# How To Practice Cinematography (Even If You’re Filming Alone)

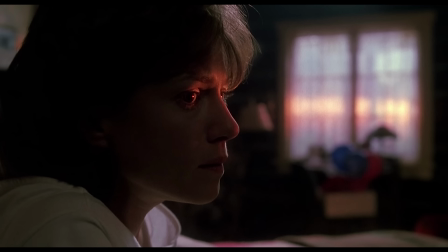1s
Cinematography is the art of storytelling through visuals, creating emotions and experiences that stay with the audience.
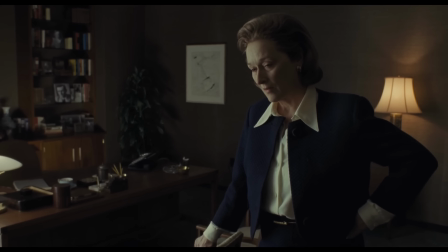8s
But how do you practice cinematography? How do you hone your craft and develop your style? Today I'm going to show you how you can improve your cinematography skills even if you're practicing alone. Let's dive in.
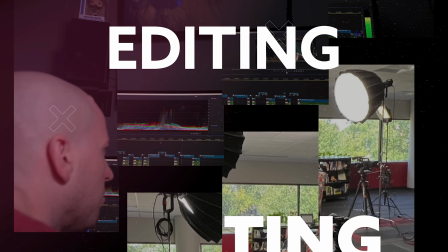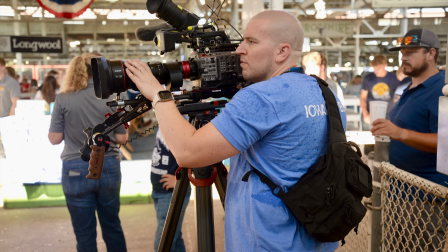To master cinematography, you need to focus on several key elements. These include composition, lighting, color, lens choice, camera settings, and movement. Each of these elements play a crucial role in shaping the visual narrative of a film.
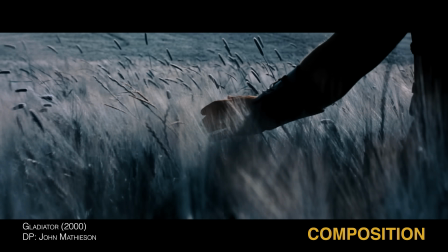49s
Think about framing. What's in and out of the shot? And how do you guide your audience eye?
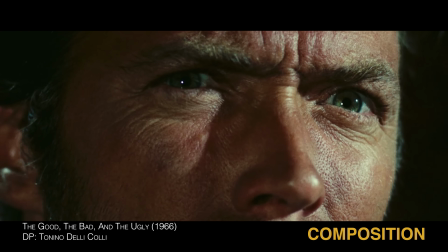56s
The framing of a shot isn't just about filling the screen. It's about making intentional choices to lead the viewer's attention where you want it.
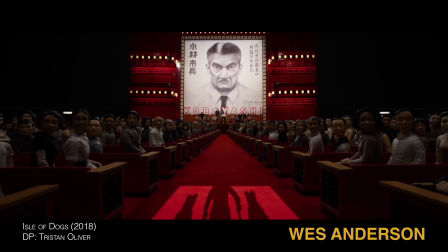64s
For example, Wes Anderson's symmetrical shots create a sense of order and playfulness,
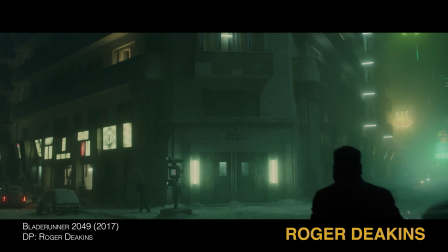71s
while Roger Deakins' naturalistic approach often evokes a more grounded, realistic feeling.
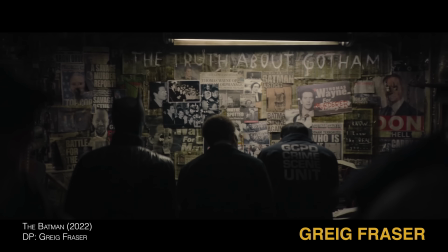79s
Greg Fraser, known for his work on Dune, uses dynamic framing to convey scale and drama. Each of these cinematographers showcases unique composition styles, so studying their work can help you refine your own.
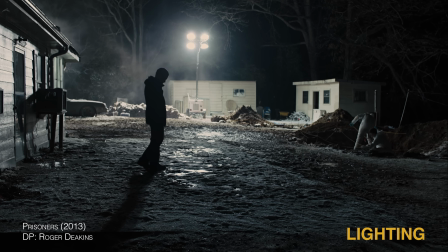95s
The way a scene is lit sets the mood and tone of a film. Lighting can shape the perception of a character or an environment, influencing how we feel about them. Even though a gaffer may handle the lighting on set,
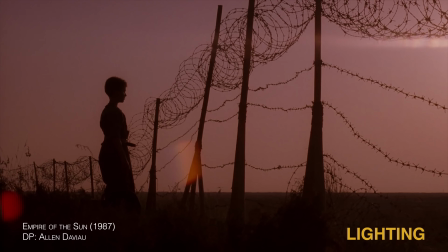108s
it's important for a cinematographer to understand how to manipulate light and color to elevate storytelling.
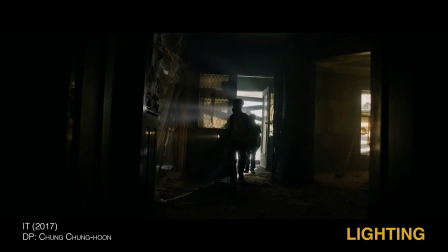116s
For example, harsh lighting creates tension and suspense, while soft lighting can make a scene feel more intimate or romantic.
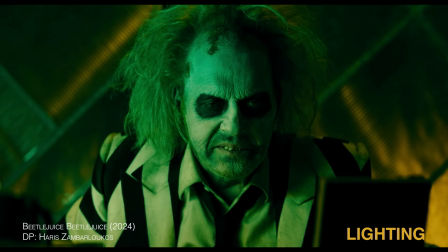126s
When combined with color, lighting can emphasize themes. For instance, in the Grand Budapest Hotel,
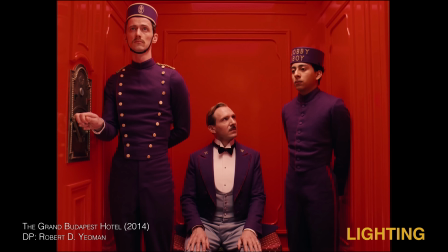133s
the color palette is carefully crafted to reflect the whimsical and nostalgic tone of the film. Shutter speed, white balance, and exposure all impact the look of your shot.
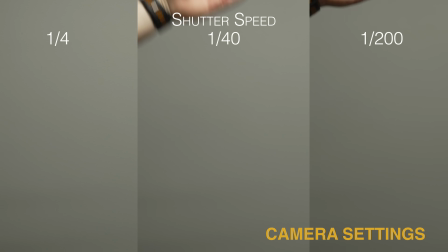145s
For example, higher shutter speeds will create a sharper, more detailed image, while slower speeds can add motion blur that may convey a sense of movement. White balance ensures the colors in your image are accurate.
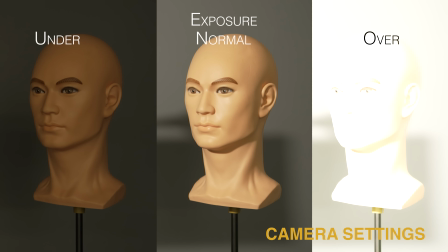159s
There is a noticeable difference when the white balance is off. Exposure, of course, controls how light or dark the image is.
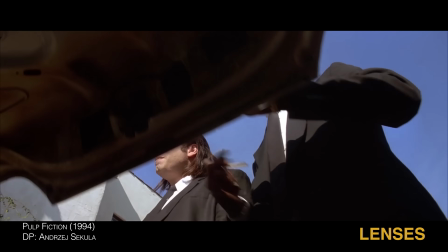168s
Choosing the right focal length for your lenses is also a huge part of cinematography.
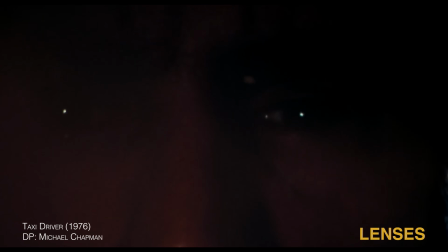173s
The focal length you choose can completely change the look and feel of a shot.
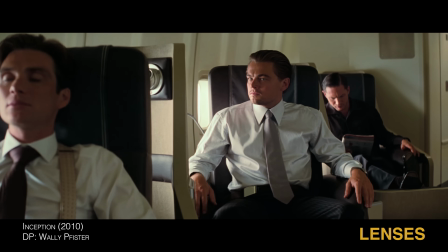178s
A wide lens, 14 to 35 millimeters, gives you a sense of openness,
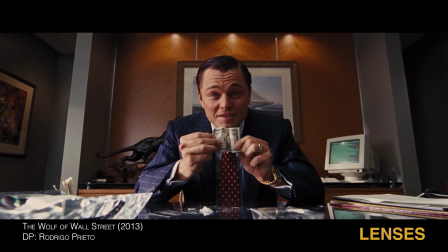184s
exaggerates perspective, and makes spaces feel larger. This is great for establishing shots or creating an immersive feel.
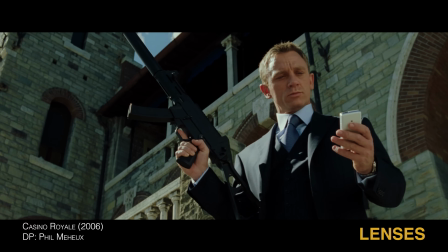195s
A standard lens, 35 to 50 millimeters, closely matches how the human eye sees,
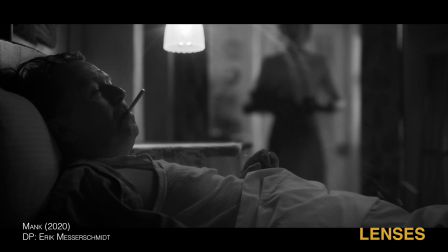202s
making it feel more natural for dialogue and everyday scenes.
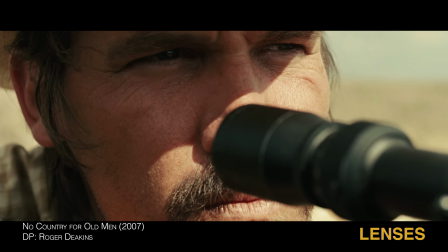207s
A telephoto lens, 70 to 200 millimeters and beyond, compresses space, making objects appear closer together.
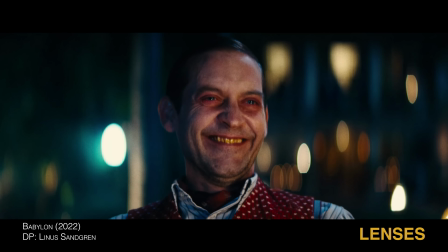215s
It's often used for isolating subjects, creating a cinematic look, or achieving that beautiful background separation with shallow depth of field.
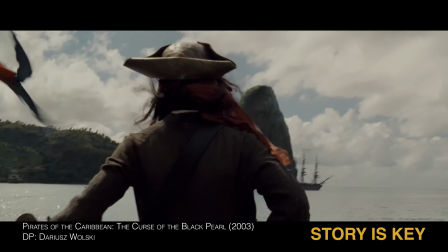225s
Cinematography isn't just about capturing pretty pictures. It's about serving the story.
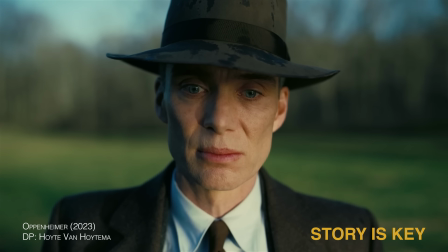229s
Every lighting choice, camera movement, and frame composition should enhance the emotion and narrative of the scene. Let's break down how each element works to convey a story. Consider how the lighting reflects the mood of the scene.